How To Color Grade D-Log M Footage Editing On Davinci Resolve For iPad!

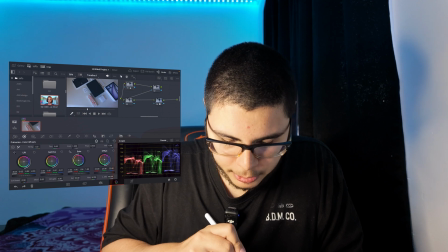4:11 -3 looks great. The midtones, I like them a little darker as well. I think they're gonna make the highlights pop a little bit better.
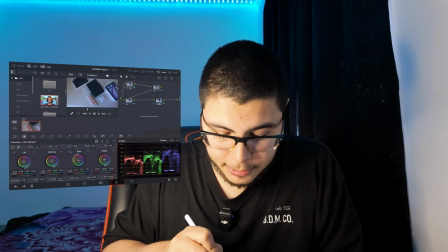4:20 And the highlights, I think I'm gonna raise them a little bit. I think around
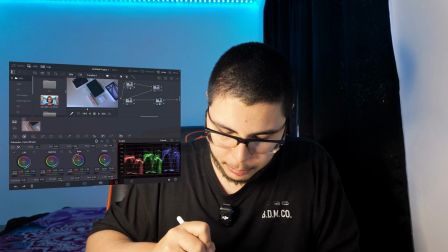4:27 1.05 is gonna make it look better.
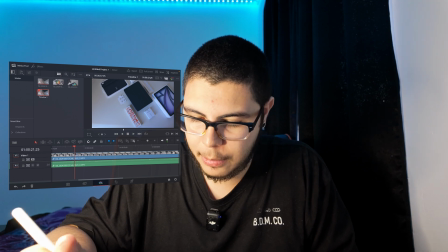4:29 So we're gonna go ahead and open the editing tab, and as you can see, the before and after, that makes a huge difference.
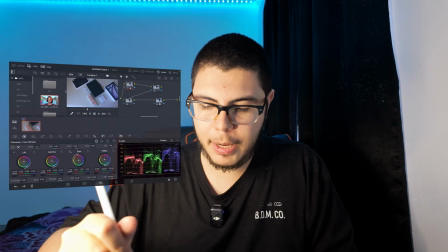4:37 Now we can improve this a little bit by tweaking the HDR settings.
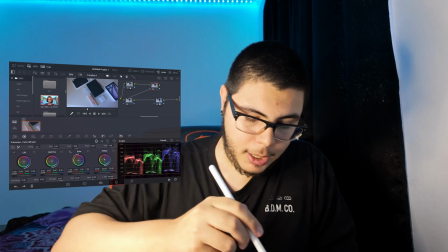4:43 So we're gonna go ahead and click on the second node, and you're gonna click here where it says HDR.
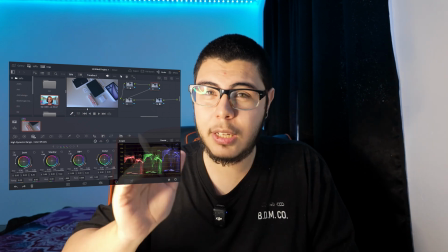4:49 On HDR, what I like to do is to raise a little bit the saturation, but just a little bit.
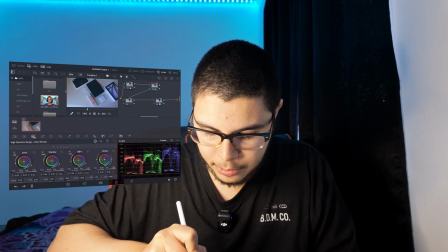4:55 And by the way, guys, this is just a matter of preference. It all comes down to your editing style and your preference, as I said.
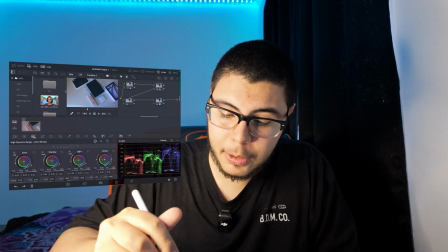5:03 I think that looks great. I'm gonna leave it like that, and I'm gonna go ahead and start editing on the third note.
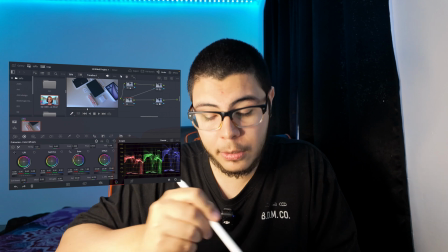5:10 On the third note, we're gonna go back to our color wheels, and we're gonna click here where it says lock.
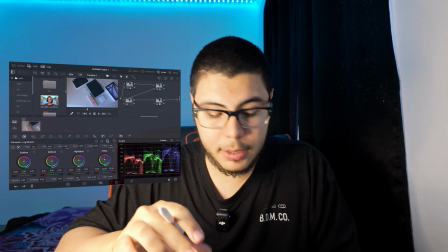5:16 Why we did that?
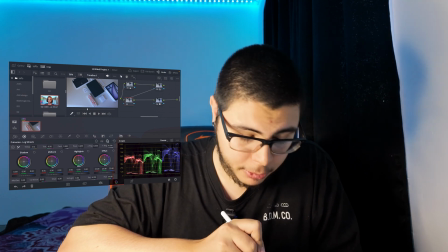5:17 If you see here on the bottom left corner, you're gonna see where it says meet details, and you can tweak that.
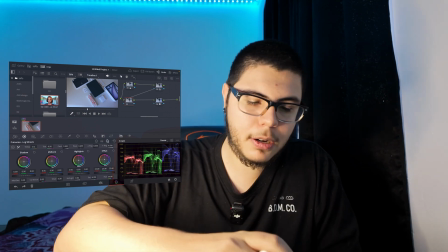5:25 So this is basically gonna give us a little bit of sharpness, you could say, if you raise it.
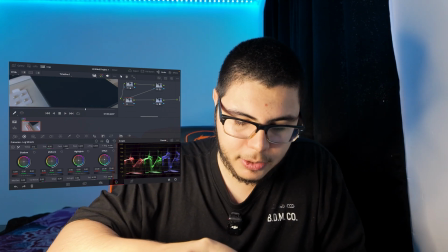5:32 And I like my videos to look a little bit sharp so that you can see, for example, the details of this cover.
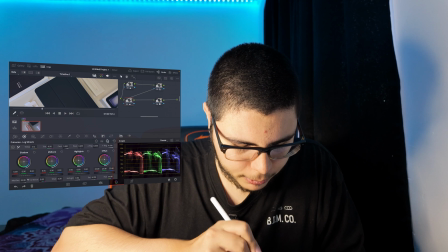5:38 So I'm gonna raise it around 35, I think looks good. 35.5.
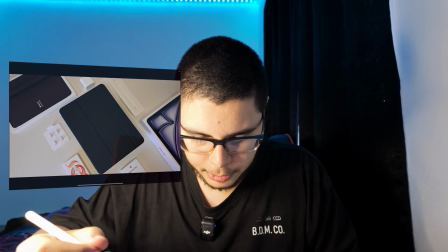5:45 Let me go back to our timeline, full screen. You could see it looks a little bit better.
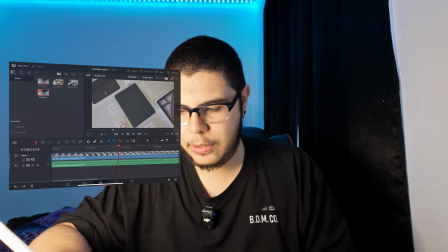5:51 I think that looks great. We can see the before and after.
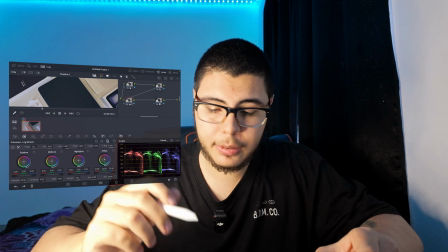5:56 Now we're done with the color grading tab. I think that looks great, and this B-roll footage is ready to be used.
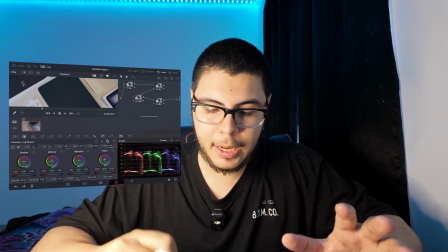6:04 So all that is left is to apply all the changes that we made to this footage
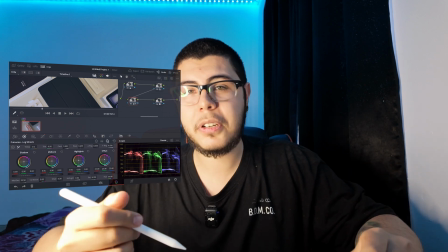6:10 into the other two videos that we imported in the beginning of this video.
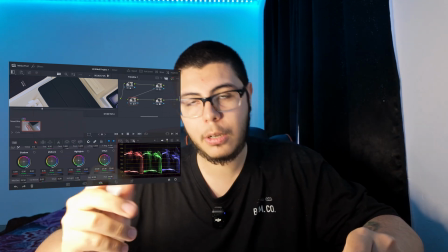6:15 So we're gonna go ahead and open our editing tab.
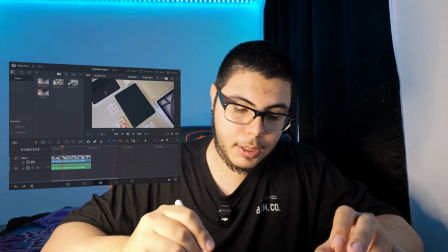6:18 We're gonna make it look a little bit smaller, and we're gonna go ahead and import both videos into the timeline.
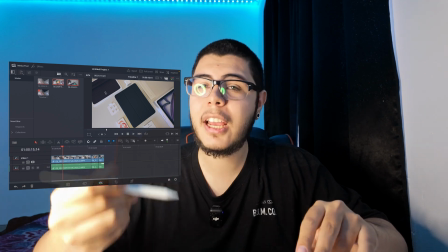6:26 By the way, if you want a short video on how I activated those tabs, just let me know in the comments,
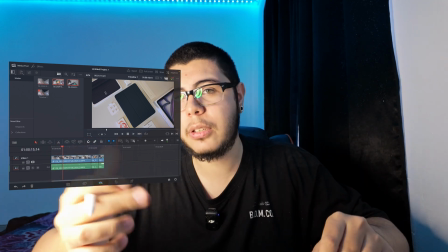6:33 and I'll make sure to squeeze all the information into a YouTube short or TikTok video,
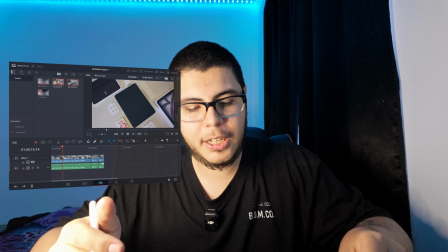6:39 less than a minute video.
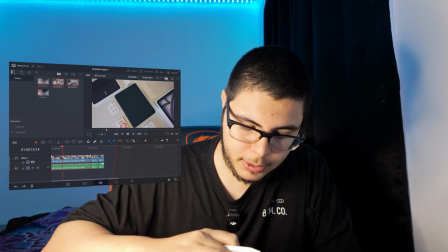6:41 So once you have your footage into the timeline, you're gonna long press the footage in which you made the changes to the color grading settings.
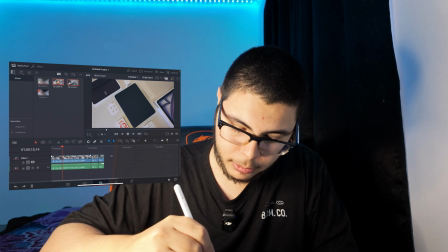6:50 You're gonna click copy. You're gonna select the other two videos.
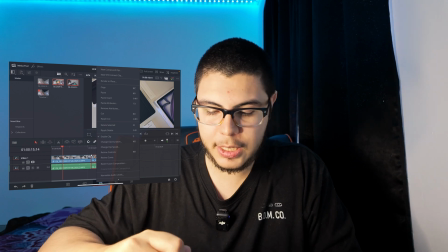6:55 You're gonna long press, and you're gonna select paste attributes.
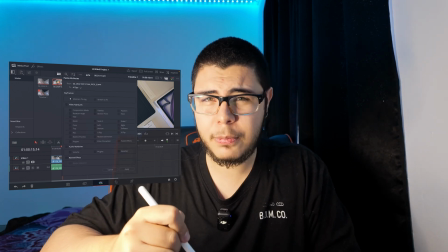7:00 Now right here in the middle column, you will see where it says color correction.
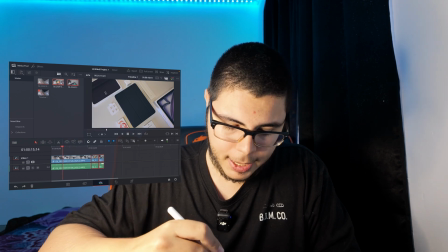7:06 You make sure to mark that, and you click apply, and now you will be able to see both
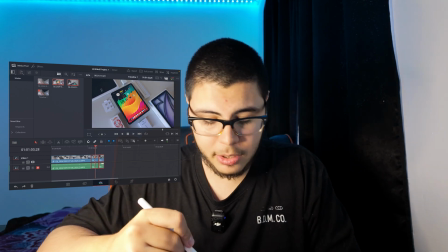7:15 videos have the color grading changes that we made on the first one applied.
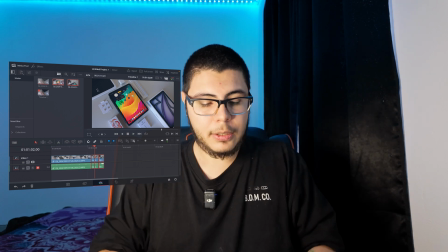7:20 So basically, that's a fast way to color grade your videos. This is super useful if you're starting to grade and you don't have a powerful computer, but you have an iPad in which you can use DaVinci. You can start color grading your footage using your iPad. Again, it's all a matter of preference how your footage is gonna look in the end, but this is how I like it, and this was the process on how I color grade the D-Log M footage from the Osmo Pocket 3 using DaVinci on my iPad. So as I said, let me know in the comments if you want to know how I activated the editing, the export, and the media tabs on DaVinci for iPad, and see you next time I hit the record button. Have a good one.